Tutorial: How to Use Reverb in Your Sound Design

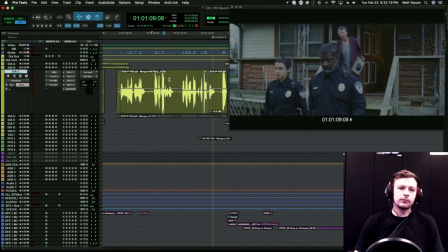2471s
But if we begin to yell in this environment, you would certainly begin to hear reflections.
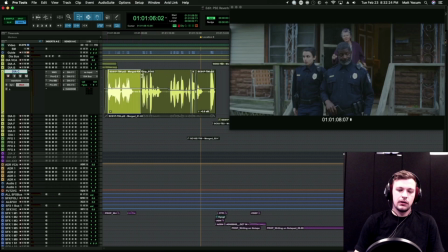2477s
And that's what I'm doing here. As the woman begins to raise her voice, let's see, I'm barely doing any volume automation there.
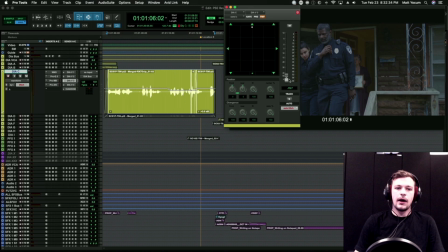2486s
You can tell in the waveform itself she's starting to get louder, but we're going to simulate the loudness. I'm control command, clicking this fader here again to bring up this automation lane.
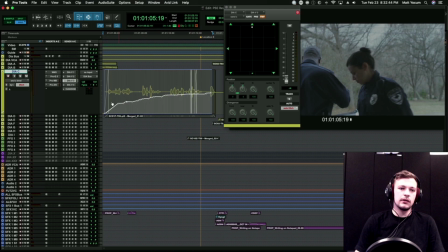2498s
You can see that as she begins speaking, I begin increasing the volume of the reverb. So let's listen to this in solo.
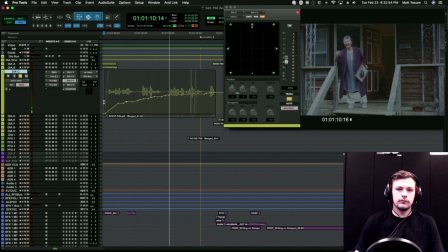2508s
you ain't even gonna look for him are you hey i'm talking to you i know my rights what's your badge numbers so as she
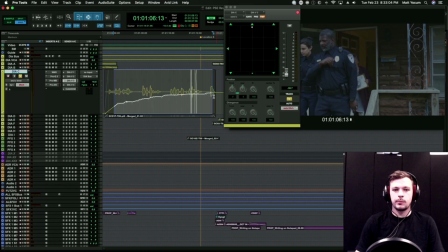2516s
increases in volume so does the amount of reverb that we're getting back until her final yell here at which point it's at its loudest um determining the volume of reverb i know a lot of people always have questions about you know what volume should this be or what volume should that be what's the standard that's that the thing is in in
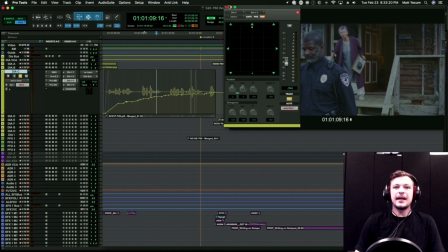2534s
most narrative contexts there really isn't a
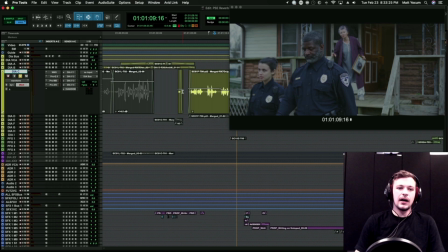2539s
right or a wrong answer here it's really just about mixing the taste um
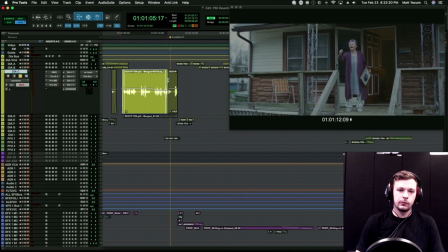2543s
so in this case you know this amount of reverb within the context of the full mix once she wasn't soloed sounded good to me
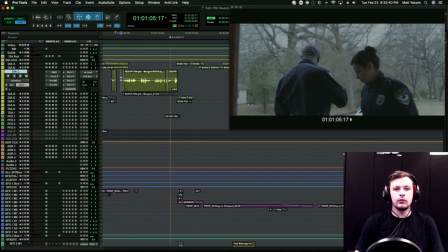2550s
uh and it just sounded natural so that's what i went with so you know it's i know that's kind of a non-answer when a lot of you guys ask you know how do i know what to set my levels at for many different things, but it's really just about taste.
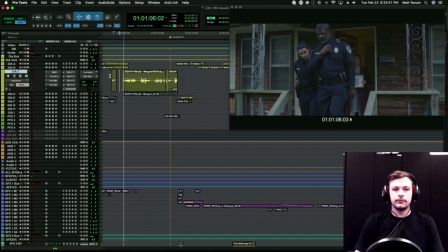2564s
And in this case, I thought this amount of reverb sounded good. So I'm going to play this one more time.
You ain't even gonna look for him, are you?
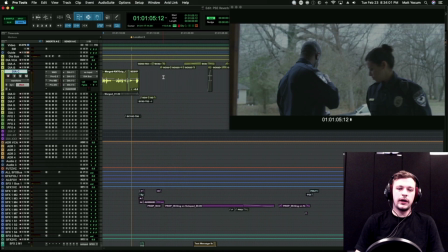2571s Hey, I'm talking to you. I know my rights. What's your badge numbers? Hey.
All right. So, you know, those were two good examples of how to use exterior reverb to help create,
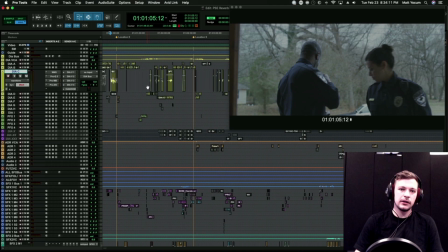2584s
you know, a sense of space and, you know, the surrounding environment. So next we're going to jump to this scene.
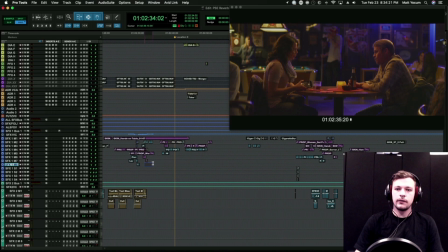2592s
Our female cop that we were just with is going to go on a date with this guy here. They're in a bar, and she's going to get up and walk away in order to take a phone call from her mom, who's just called. So I'm going to play through this scene, and then we're going to talk about the reverb that's going on here in this situation specifically.
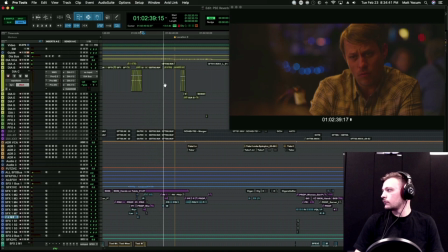2614s It's my mom. She's going to keep calling. She's relentless. Do you mind? I'll just be a minute. Oh, yeah.
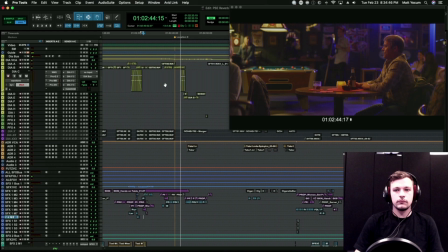2619s No, please. Thanks. It's fine, Mom. What's up?
Okay, so there's a couple. There's actually a lot of different reverbs going on here at the same time, but we're going to focus on one element specifically.
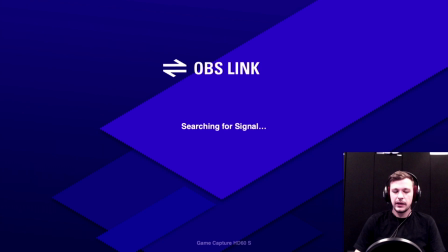2635s
There's, just so you know, there's reverb going on for the source music to place it in the bar.
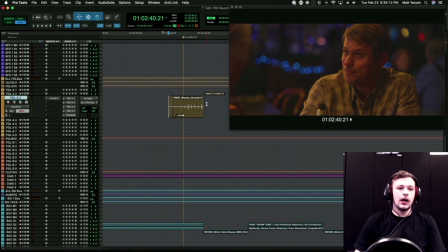2641s
There's reverb for the wallah that's in the background of the bar. but I want to talk about specifically how the reverb is being used on these footsteps here so we're going to listen to this one more time and pay attention to the reverb on the feet as she walks away.
Thanks.
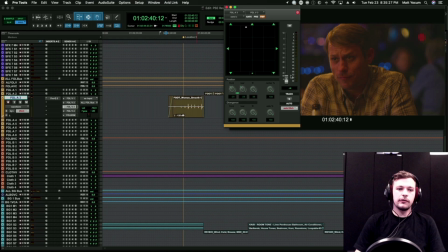2660s It's fine mom. What's up?
All right so I'm going to pop open this oops sorry wrong reverb I think I'm using reverb two here. Pop open this automation line so there's two things that are happening here simultaneously i'm going to solo these feet okay
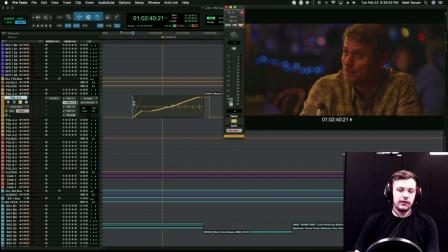2681s
so that's that was the reverb sent that we were looking at right here right this is the amount of reverb that's going to the feet and then the other automation lane i want to show you is the volume automation so what's happening here is our actress is basically right beside the camera right
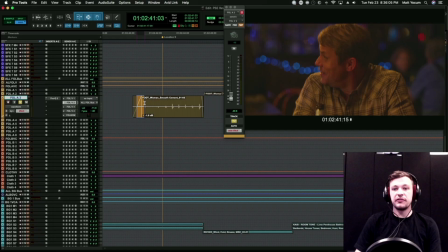2698s
so as we're sitting here listening to this conversation we're basically sticking with his audio perspective because she's going to walk away and the cameras left on him so you know we made the decision that the perspective here is going to be his and not hers and that's pretty common for a scene like
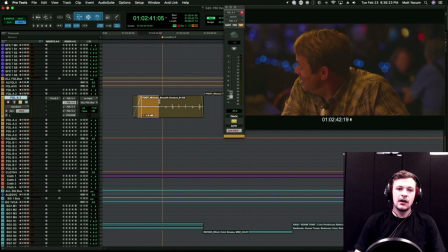2715s
this so what's going to happen is she's going to have pretty dry and present sounding feet but as she moves further away two things are happening the
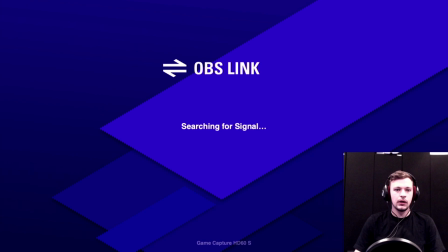2724s
volume is going down because obviously she's walking away the source of
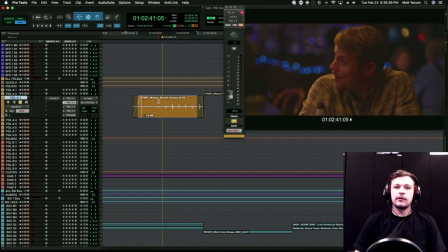2729s
the sound is becoming quieter to create the illusion of distance but the other thing is going to be referencing back to what I discussed earlier in the tutorial where we talked about how
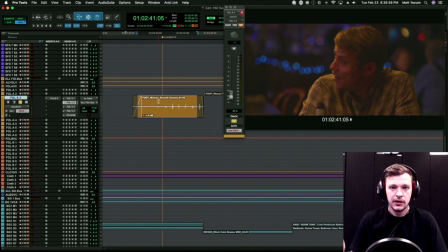2741s
the relationship between early and late reflections, how early reflections sound more present and have more detail, and then late reflections, as something moves further away from you, you get more late reflections,
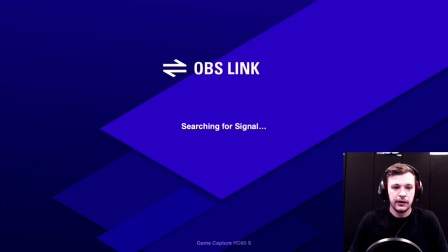2754s
less early reflections, and it becomes more diffuse.
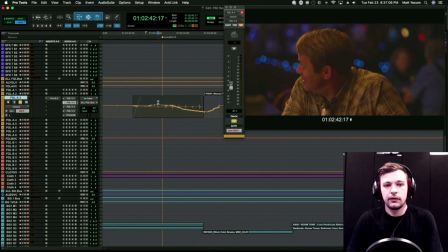2759s
So I'm simulating that experience by reducing the amount of volume and increasing the amount of reverb and it creates the illusion of her walking away. So with those two things in mind, I'm going to play it one more time.
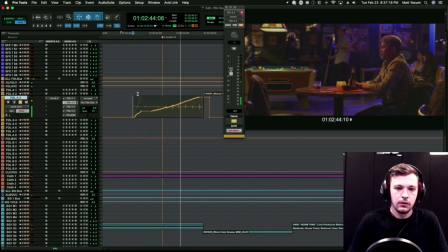And then just to give you the idea of what this would sound like without the reverb at all, I'm just going to put this in preview mode on my Pro Tools dock over here and then I'm going to keep this reverb all the way at negative infinity.
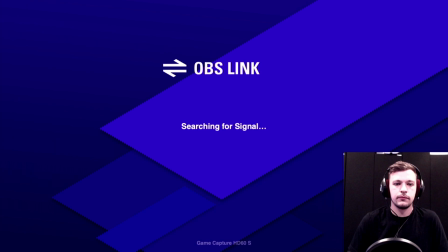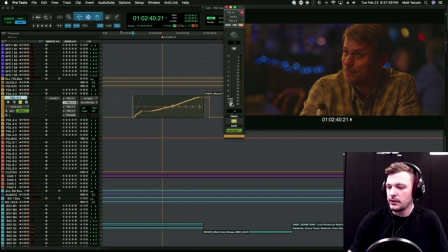2793s
So the volume certainly does part of the job, but it's only about half of it. The reverb is really what convinces us that she's walking away within this actual space, right? I just think it sounds super natural and it's the sort of thing where it's like, you know,
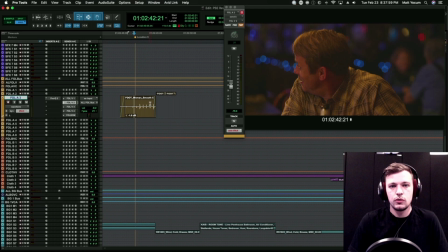2812s
most people probably aren't going to notice it specifically,
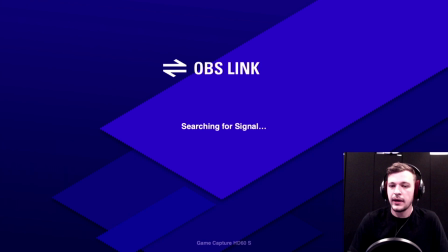2816s
but it makes a huge difference in terms of the quality of the sound and the believability of the space that they're in.
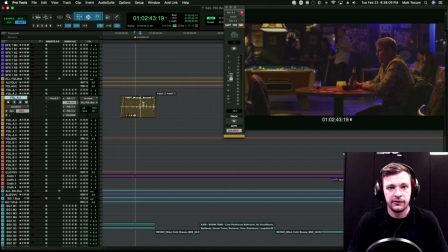2822s
Again, the whole goal here is to create an immersive environment that sounds like it was recorded on set, and oftentimes that means recreating natural phenomena such as this, since our Foley was recorded, you know,
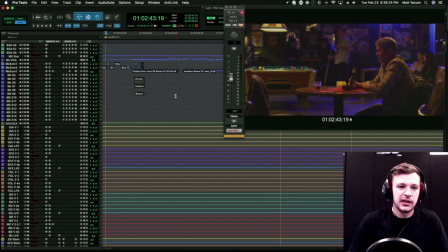2834s
in a very tight space with no reverb. All right, so the last place we're going to jump to real quick, we're going to talk about music here.
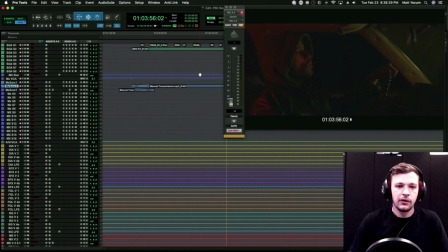2842s
So in this scene, our guy that she was on a date with is in his car here. And sorry, I lost my cursor there. There we go. So a couple of things are going to be going on here with the music.
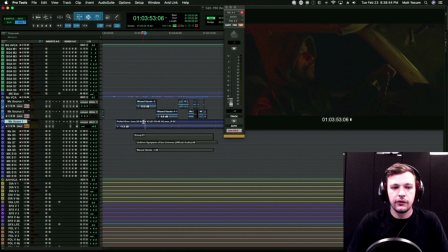2859s
So number one, there's going to be score going on. Spoiler alert, the woman that we were just with at the bar is going to end up in his trunk as a hostage while he's driving.
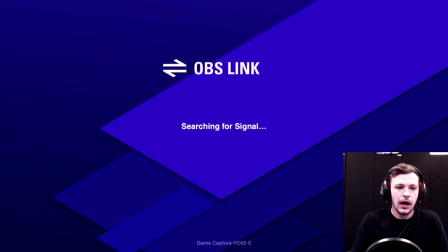2873s
So he's driving down the road. He's going to be playing some heavy metal music. And in this particular case, this source music in these upper tracks here,
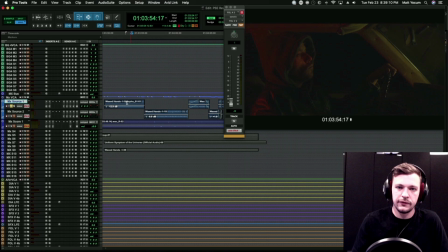2882s
I actually treated with just an audio suite called Speakerphone, which had some reverb settings built in. So this has already got reverb. So I'm not sending this anywhere.